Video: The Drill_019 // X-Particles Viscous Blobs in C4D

What's going on everybody? Before we get started with this week's episode, I just wanted to thank everyone for the huge outpouring of support.
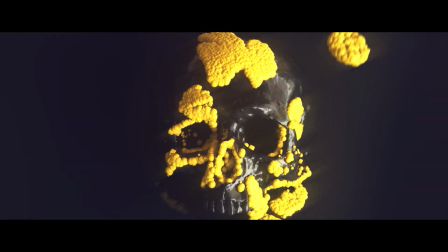7s
When I started this project earlier this year, I had no idea that, you know, it'd have such interest. This past week, I passed 500 subscribers and it really means a lot to me.
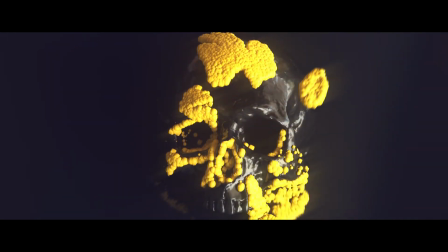16s
I appreciate all the comments, the subscribers, the likes, the shares, everything. It's, you know, it really helps me to stay motivated past my own goal of just trying to learn software and get better at my design skills. So, having said all that, if you are watching and you haven't subscribed yet, please consider subscribing. It's a really great community, and once again, I want to thank everyone who has showed support up to this point. So, anyway, here we go with this week's episode. My name's Jeremy. I'm a motion graphics designer, animator, and 3D hobbyist. This show is an unrehearsed screen recording of my workflow and a peek into my journey to develop a deeper design skill set.
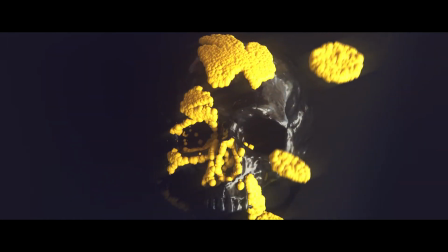54s
Here, it's not so much practice makes perfect, but more practice makes progress. This is The Drill.
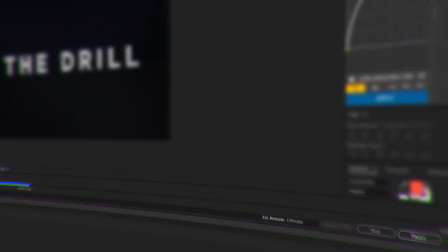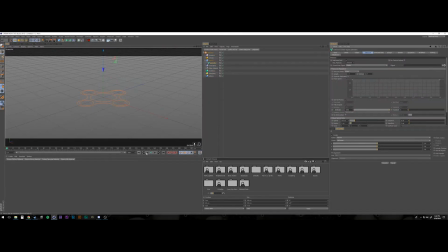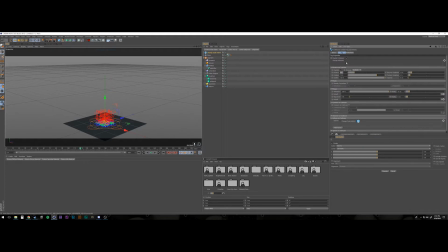stuff here that I played around and learned last week and I was trying different emission
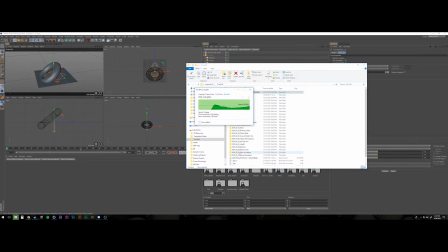100s
types so in this case I was playing with a pulse emission and it's kind of kind of like doof
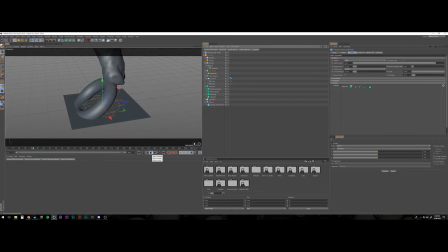104s
doof doof like chunking out different different like shots of particles what I wanted to do is create this
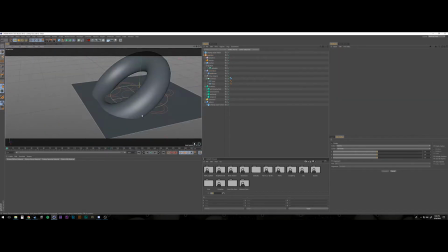114s
look that I think is really popular you see it a lot on Instagram it's this like this like sticky
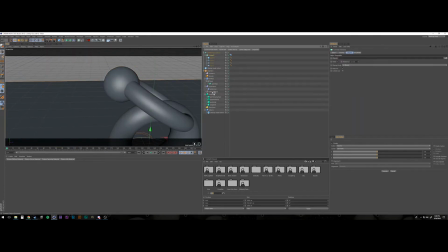121s
gooey kind of rubbery like material that that just kind of sticks to whatever it's colliding with.
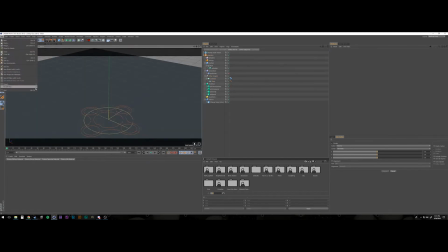128s
I was just coming up with something here just trying to figure out something cool to collide with. I actually went into last week's project and just stole the skull model from there.
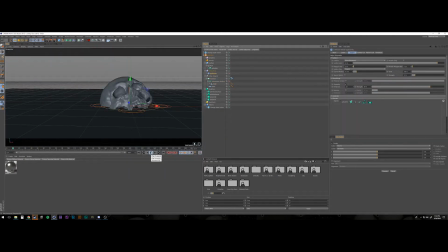135s
I had to play around the camera a little bit because I did remove a lot of polygons
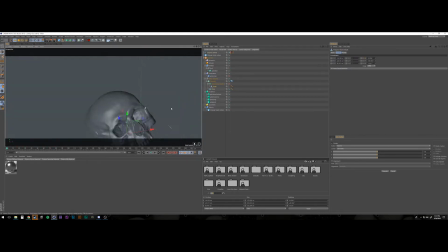140s
to lighten the scene last week and I was trying to get a different composition and so I actually played around with the banking on the camera and stuff like that to get this symmetrical kind of
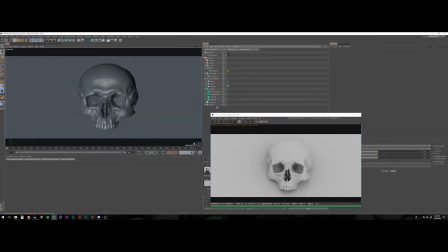151s
look because I didn't have a lot of flexibility with rotating
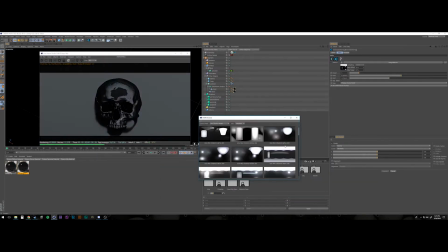156s
the actual skull because the bottom of it had polygons to lead it off of it so
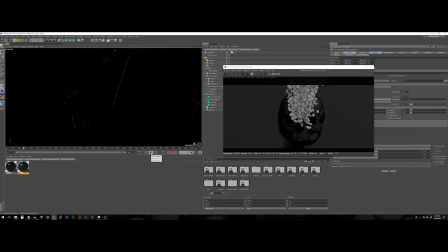160s
I started to figure out the nature of this this
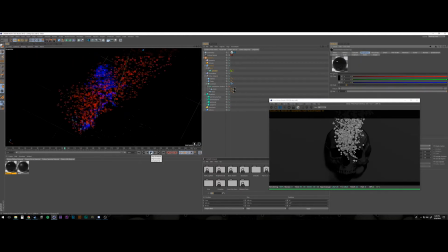165s
emission and you can see here I was just kind of raining down on the skull and
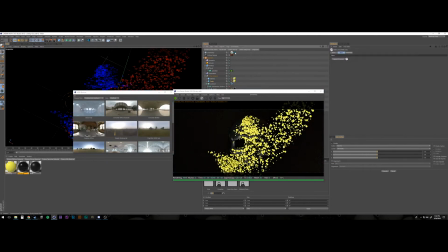170s
just kind of passing over and stuff like that I didn't like how in the you can see in the renderer in the lower left hand side
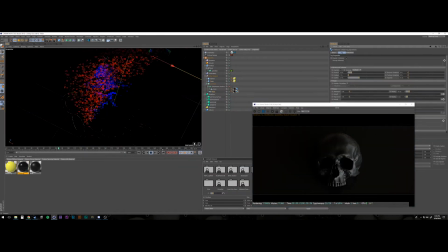176s
of it there's almost like a flat uniform edge to the particles I really didn't like how that was coming off so I was trying to figure out
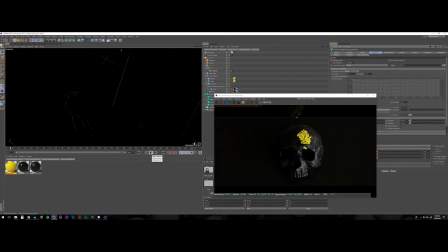182s
how to do this I did a little research and realized that what I was looking for was the
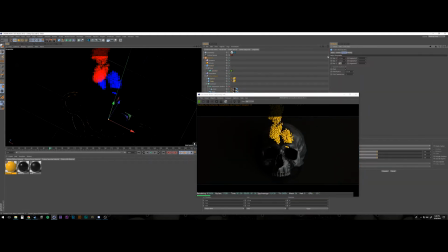186s
under the X particles dynamics is
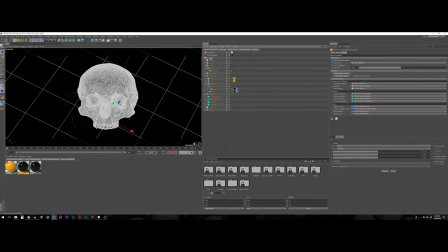191s
the constraints and I had to turn the viscosity on to make it more of like a sludgy material and that's really where I started to find success in it
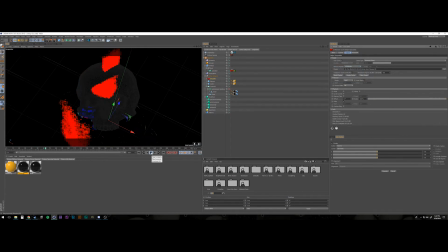200s
and it was just these like chunks of like I this like goo and like paint
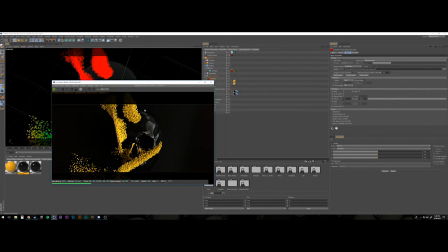205s
so what I did to disperse the emission around is I actually
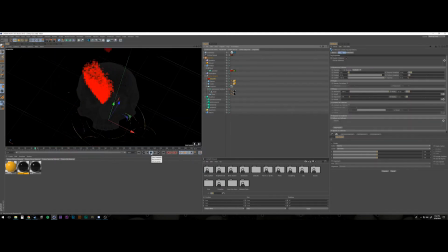209s
parented the emission the emitter to a null object and I rotated the null object with the emitter offset a little bit so it kind of you
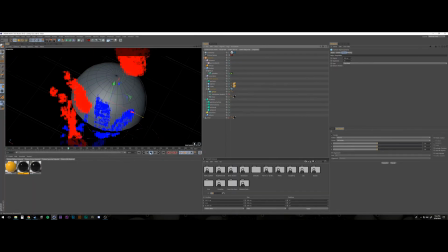220s
got this kind of swirl pattern as it was dropping down I think this look would be a
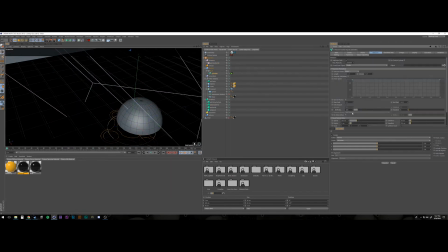226s
lot cooler with maybe faster emission types or
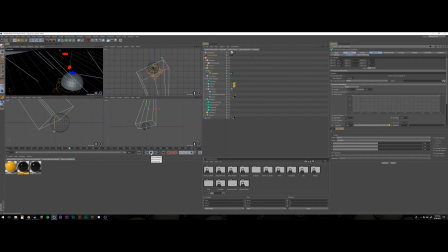231s
a faster emission pulse with with fewer particles in each pulse
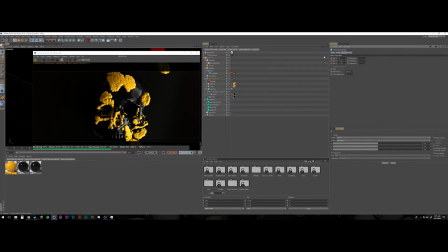236s
because I think this is a little too chunky I was using the up the octane object tag
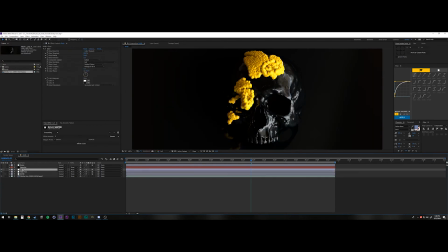242s
and using spheres and cubes to get like that chunky material and I think the and I used a dirt shader
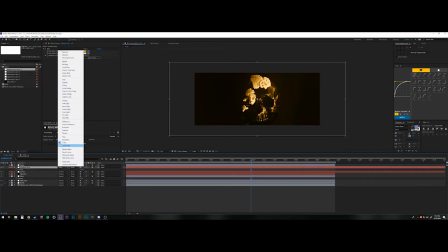249s
on the actual octane material to get a little bit of variation in the color and I am actually happy with how the material came out.
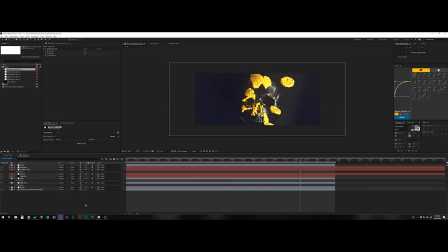257s
It was just the emission itself. I think it was a little too uniform and splatty. And then just the composition overall. I was sampling and referencing some black on black with these yellow particles
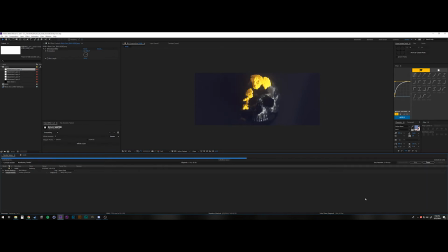271s
and I just think I lost a lot of detail with the skull on the background in this case.
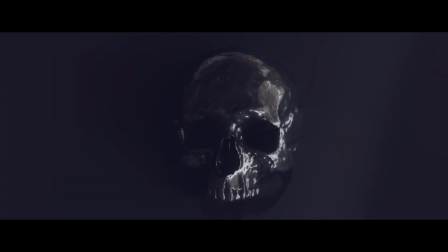277s
Either way, here's the render. The comp that you just saw was pretty straight forward. I put a directional blur layer on this to just kind of add some sort of interest because i uh i'm not totally in love with that but like i do like so you can see how when those kind of plop they kind of they kind of like slap right up like like slap
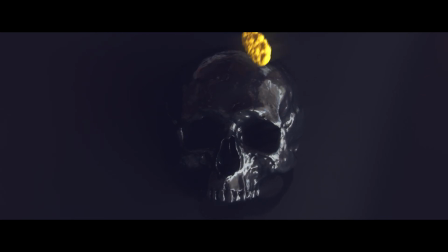297s
like right down on the skull they have like a little bounce and then they just kind of stick and settle right into place so um the
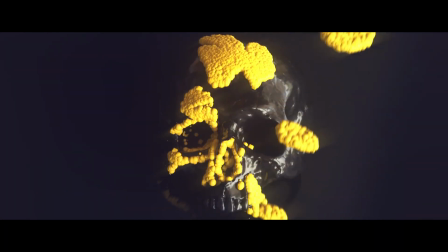303s
as far as the collision and the dynamics i do like how that came out but i think the the pulse and the shot of those emissions is a little too uniform and then just like i said the overall lighting and composition of it i think the lighting is interesting I think the material on the
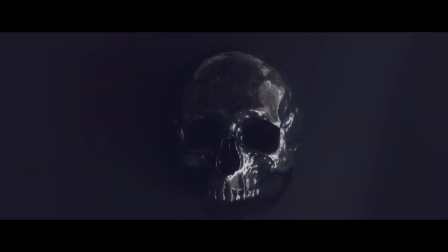316s
skull could be a lot better and definitely this whole left side of the frame where you just kind of lose everything um I like the
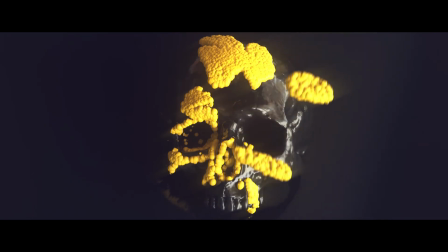322s
the reflective floor um it just makes me kind of wish I had emitted all over the place a little more so you can kind of get a little bit more um visual information in that reflection because I think otherwise it just kind of looks like a black diffuse material and you kind of
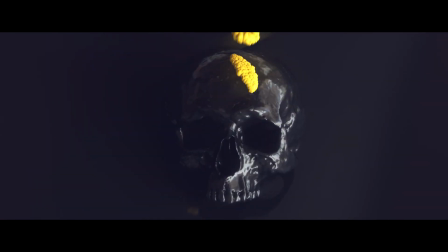336s
lose everything so that's all for this week's episode uh you know how youtube works like share subscribe and comment down below you can follow
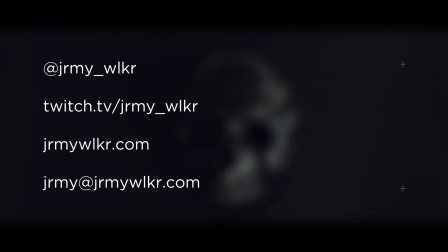344s
me on instagram and twitch at jeremy underscore walker that's j-r-m-y underscore w-l-k-r you can visit my website for updates or shoot me an
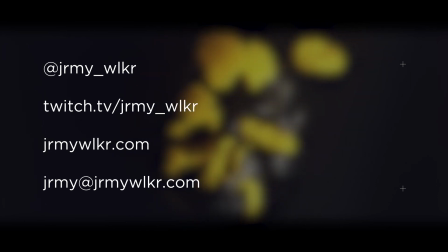351s
email at jeremy at jeremywalker.com thank you again so much for joining me and watching this week and like i said at the top of the episode i really
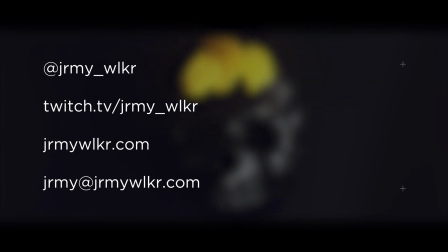359s
appreciate the the huge outpouring of support if you've made it this far please consider subscribing and more than anything i can't wait to see
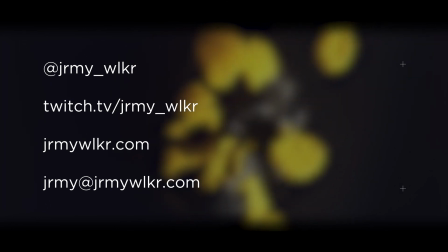366s
you all next week on the drill